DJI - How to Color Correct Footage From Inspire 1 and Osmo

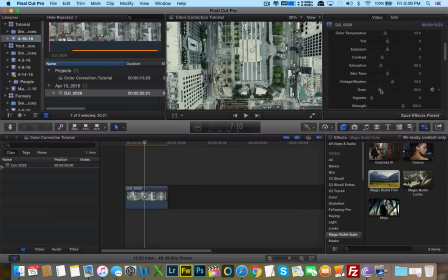8:17 Film naturally has grain, so it's okay if we add a little bit of grain to make it more film-like. So we can bring the slider just a little bit to the right. Vignetting basically makes the corners of the image look darker.
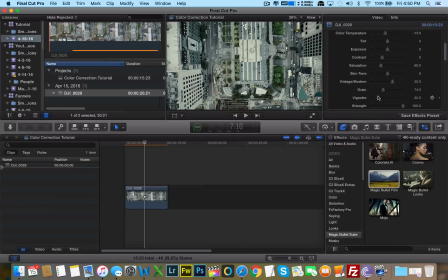8:36 A little bit of vignetting, which is great. It makes it really film-like. And that's about it. That's all we need to focus on. And you have another preset here, flat log and video. Now, the difference between flat and log,
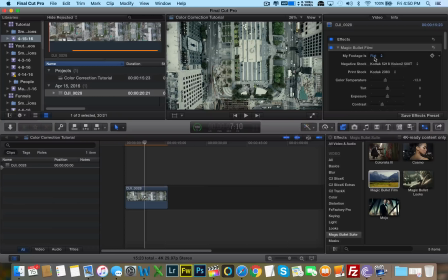8:56 I don't know what the exact difference is because log is basically flat footage. Log, actually, when you shoot on D-log, it really flattens out the colors and brings in more dynamic range.
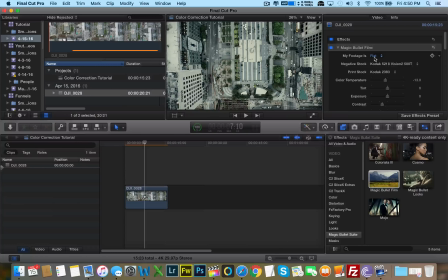9:11 I hate shooting on D-Log because the X3 camera really has very little dynamic range. So what I do, I keep the D-Log set to off and I just shoot in flat colors.
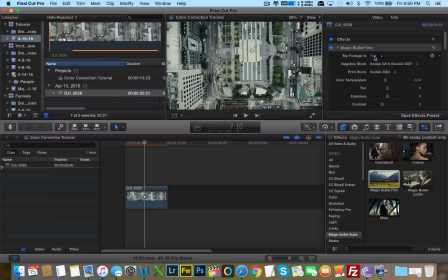9:25 You know, going into the color settings in the DJI Go app and just making sure that everything is set to zero in the color options. And D-Log just makes it, it actually brings up the exposure just a little bit and makes everything else flat.
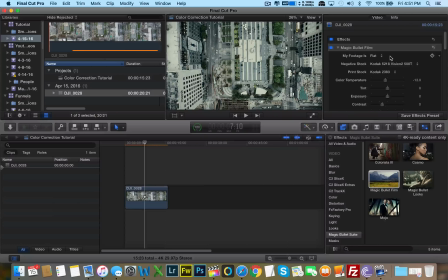9:41 But I just really didn't like the performance of D-Log when I imported into different NLE editing software. So I'm just going to keep shooting it in flat. But the preset here, I don't know what it does differently.
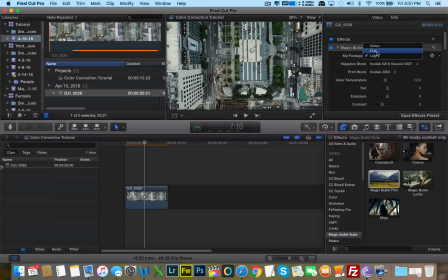9:55 As you can see, it looks like the contrast goes up when I click on log, and when I go on flat, the contrast, there's a lot less contrast. But I really like the look of flat here. When I go to log, it just looks like there's too much contrast. But again, you can fix that here in the slider. But I'm going to keep it on flat because I really like the look of that.
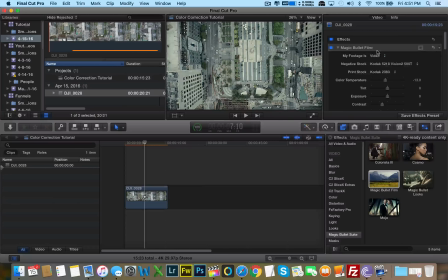10:15 Video, I'm assuming, is going to look a lot brighter. Actually, it looks a lot flatter. No, I don't want that look. I like flat more. But yeah, you know what? It did actually make everything, the exposure went up quite a bit. So no, I'm going to keep it at flat.
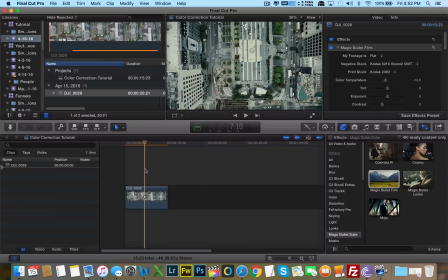10:34 All right. So one last thing here that I would like to add is a letterbox effect, because every cinema has that letterbox effect. So what I'm going to do, I'm going to go to my effects panel here, click on all, search for letterbox,
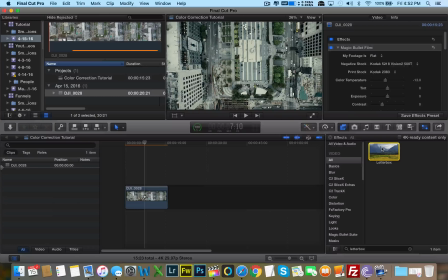10:54 and drag and drop the letterbox. And we can minimize the Magic Bullet film, go to letterbox, and just increase the border size.
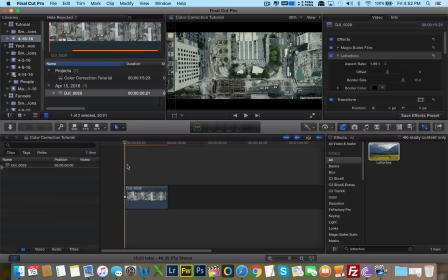11:07 And we have a pretty cool film-like experience here. Obviously, the preview box, you know, there's going to be a lot of aliasing because it's not processed. So when this video is processed, it'll look very crisp without any aliasing.
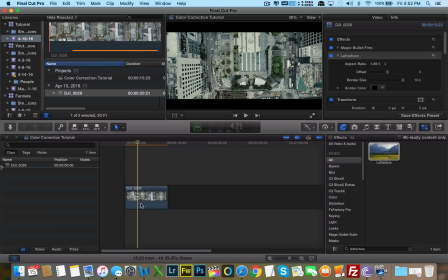11:23 But yeah, I mean, compared to what it was, I'm going to show you what it looks like with no effects.
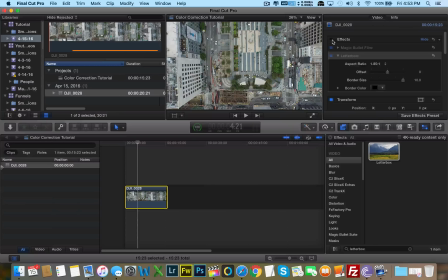11:30 You guys will see the difference. Look at the difference. Right? It looks way more cinematic. Like a Hollywood production film. You know, this just looks like video, like homemade video.
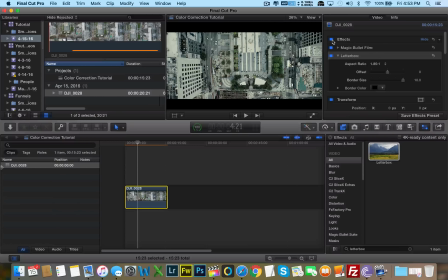11:43 This looks like it was shot in a multi-million dollar production. So, you know, look, color correction is everything, guys.
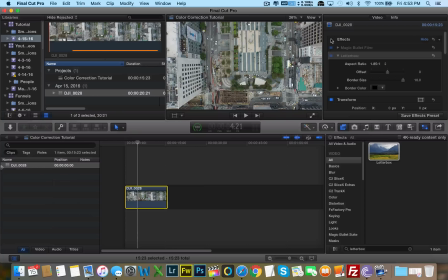11:54 All right, so let's say you don't have Magic Bullet film, or you just don't want to pay
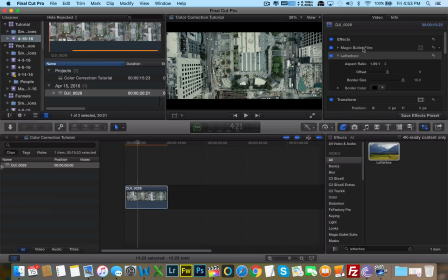12:04 the few hundred dollars that it's worth. There's a another turnaround that we can do. I'm just going to go ahead and delete these effects. Letterbox is built into Final Cut, so we'll just leave it there.
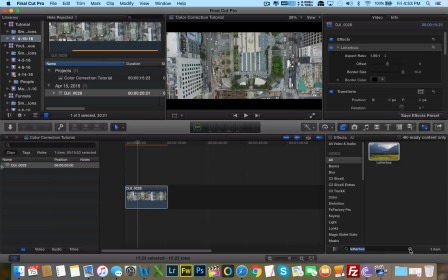12:19 So what we can do, we can go ahead and type into the search box of the effects panel, color correction. Oh, it's actually right here.